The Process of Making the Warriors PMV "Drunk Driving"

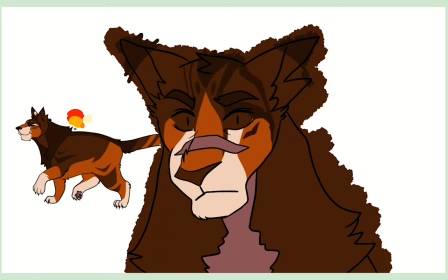(8:14)
Actually, if you notice, the color of Tigerstar's eyes throughout the video are orange,
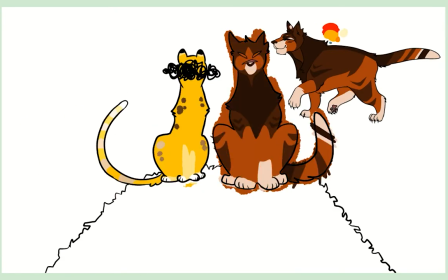(8:20)
but they have that dark reddish orange shading on them. In the original video, someone commented that Tigerstar looks drunk.
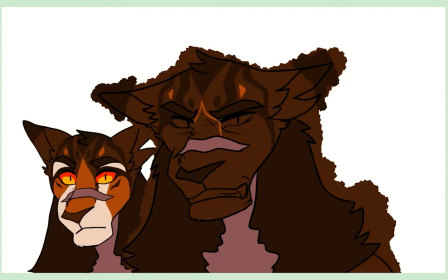(8:28)
My roommate suggested that I actually kind of lean into that and give him red eyes.
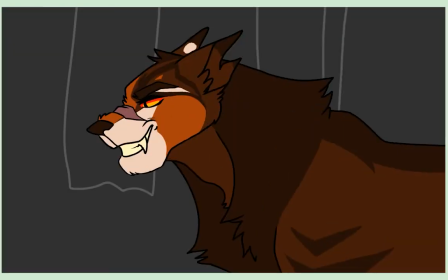(8:33)
I didn't go full red, but I really like the aesthetic of having the dark red on the gold.
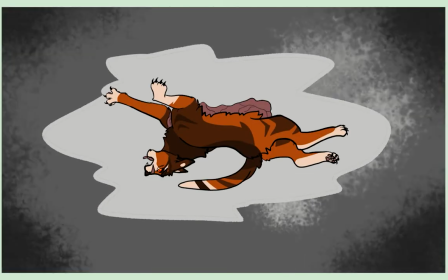(8:39)
I think it looks really well. It's a color that I've used for Tigerstar in the past, so I think it turned out pretty good.
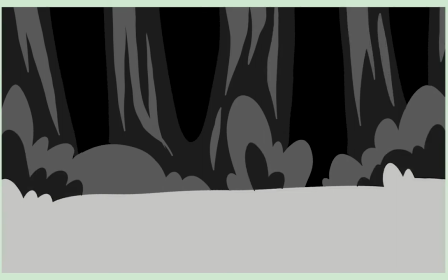(8:45)
All the backgrounds I did, I decided to make them gray, so the colors of the characters stand out more.
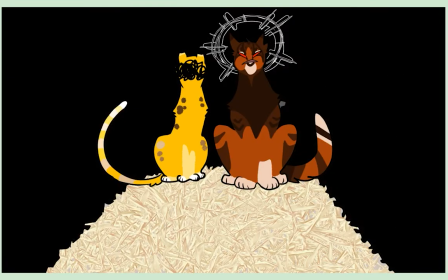(8:53)
I'm not good at backgrounds at all.
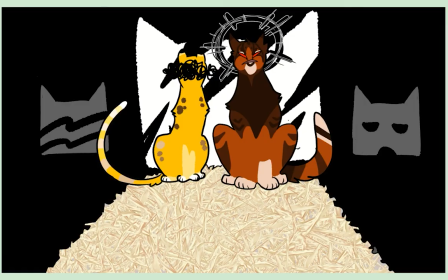(8:56)
I struggled a lot with some of them, but I think they turned out well enough for what I needed them for.
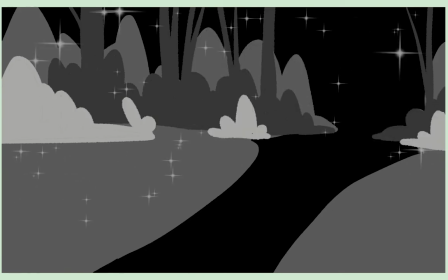(9:03)
I think it does give the video a much more dramatic presence, but all in all, I think it turned out okay.
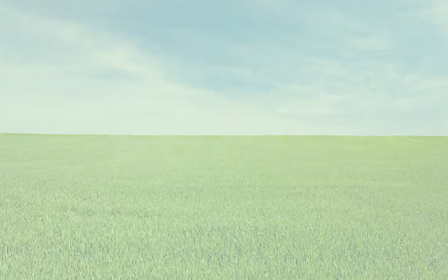(9:10)
I think doing colored backgrounds would have just taken way too much time. Now this video is my roommate, Dandelion Lynx.
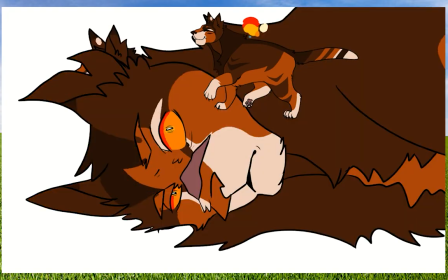(9:19)
I was getting so burnt out. I was like, can you help me color these? And he said, sure.
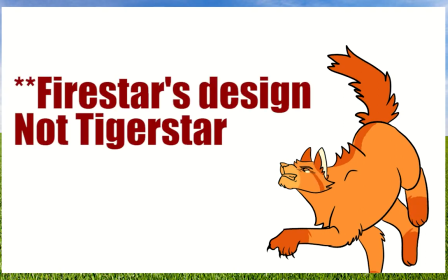(9:25)
So Tigerstar's design is actually his design for Tigerstar.
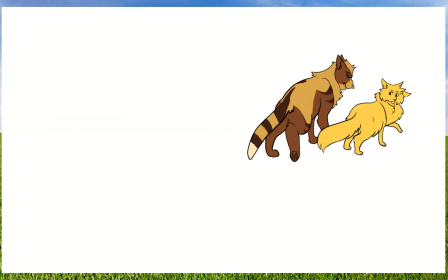(9:31)
I just really like it, so I do end up using it a lot. I asked him if he could, design Brambleclaw and Lionpaw, because I didn't have designs for him. I usually like what he comes up with. What he ended up doing is he modeled Brambleclaw more after Golden Flower, and I do really like that.
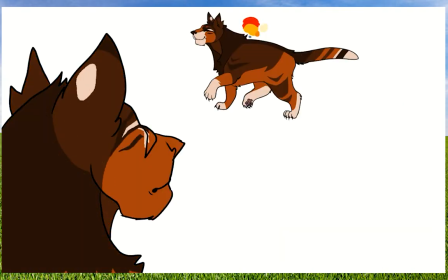(9:47)
But he still got all the stripes, so he does have the obvious connection to Tigerstar. I really like all the blood that he added.
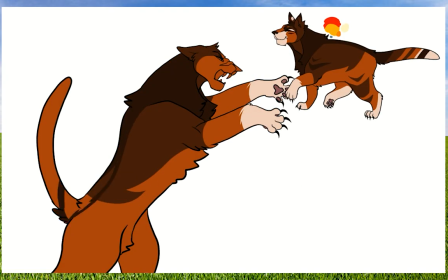(9:54)
It's such a good color, and he just is better at doing blood than me. I don't know. I guess he just has more practice, but I don't know. But he does a really good job.
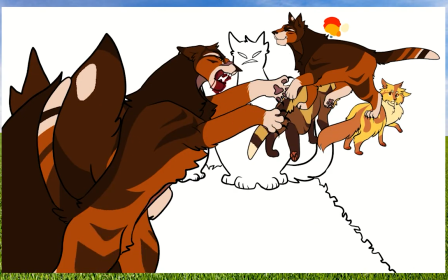(10:04)
He even added a little bit more of Tigerstar's scar on his belly, so it just looks more natural.
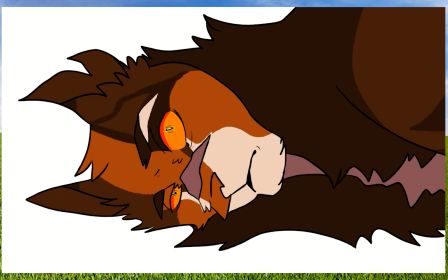(10:10)
At the end, I wanted Firestar to kind of be reflecting in Tigerstar's eyes as he died,
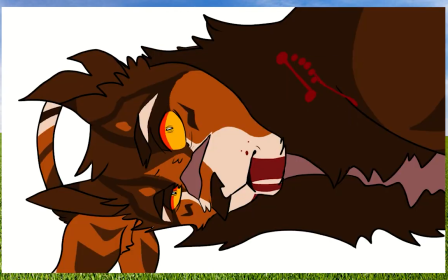(10:18)
and so he pretty much did that from scratch.
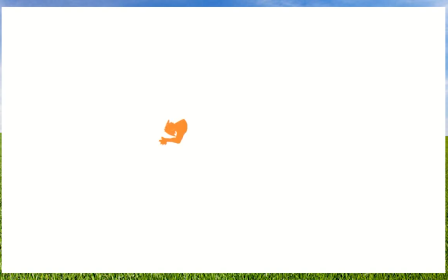(10:22)
But since I didn't have a sketch or anything for him to go on, the Firestar in the eye is entirely his art style,
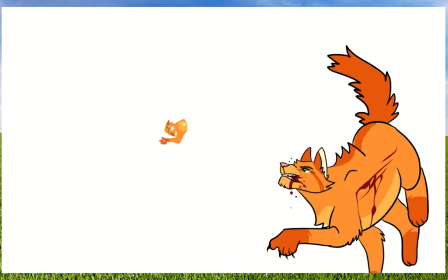(10:29)
so it is somewhat obvious that I didn't draw it, but I still think it looks really good. Now I'll show you the different kind of phases the video went through. I saved every time I ended up finishing a stage after I did line art, whatnot. So I'll play it a couple times so you can see all of the differences.
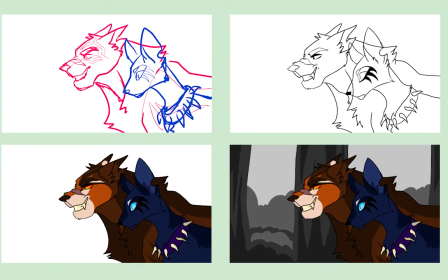(10:52) The Michael Jordan of drunk driving played his final game tonight.
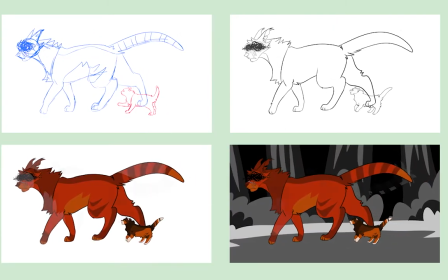(10:58) And burdened by his loneliness, he wanted to feel alive.
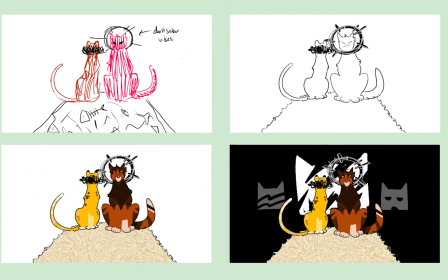(11:03) His laziness built the pyramids, and his solitude was a knife.
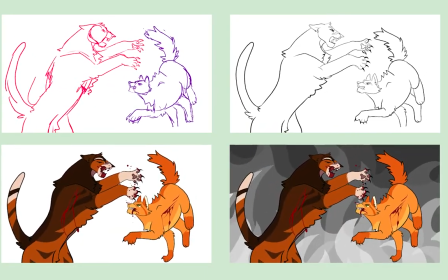(11:08) The Michael Jordan of drunk driving played his final game tonight.
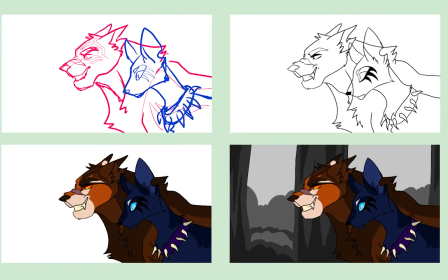(11:17) The Michael Jordan of drunk driving played his final game tonight.
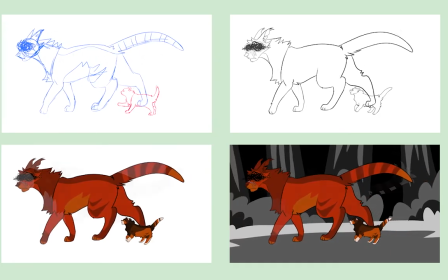(11:23) And burdened by his loneliness, he wanted to feel alive.
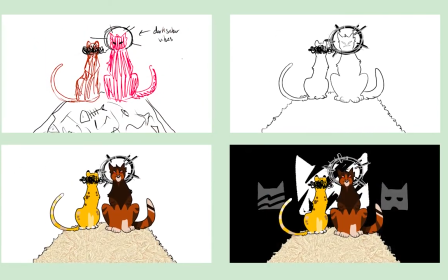(11:28) His laziness built the pyramids, and his solitude was a knife.
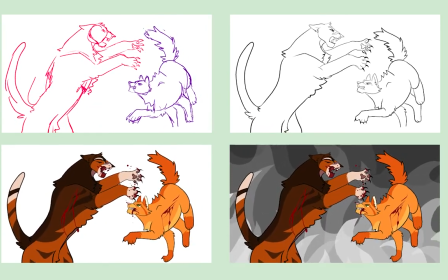(11:33) The Michael Jordan of drunk driving played his final game tonight.
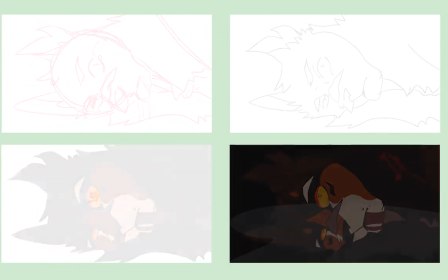Alrighty, thank you guys for watching. I don't know if I'll ever make a video like this again. If you like it, I can. If you want me to make a video kind of showing how I edit videos, I can also do that. If you have any ideas for videos, I'll be happy to take those into consideration. But other than that, I hope you guys have a good day, and I'll see you in the next video.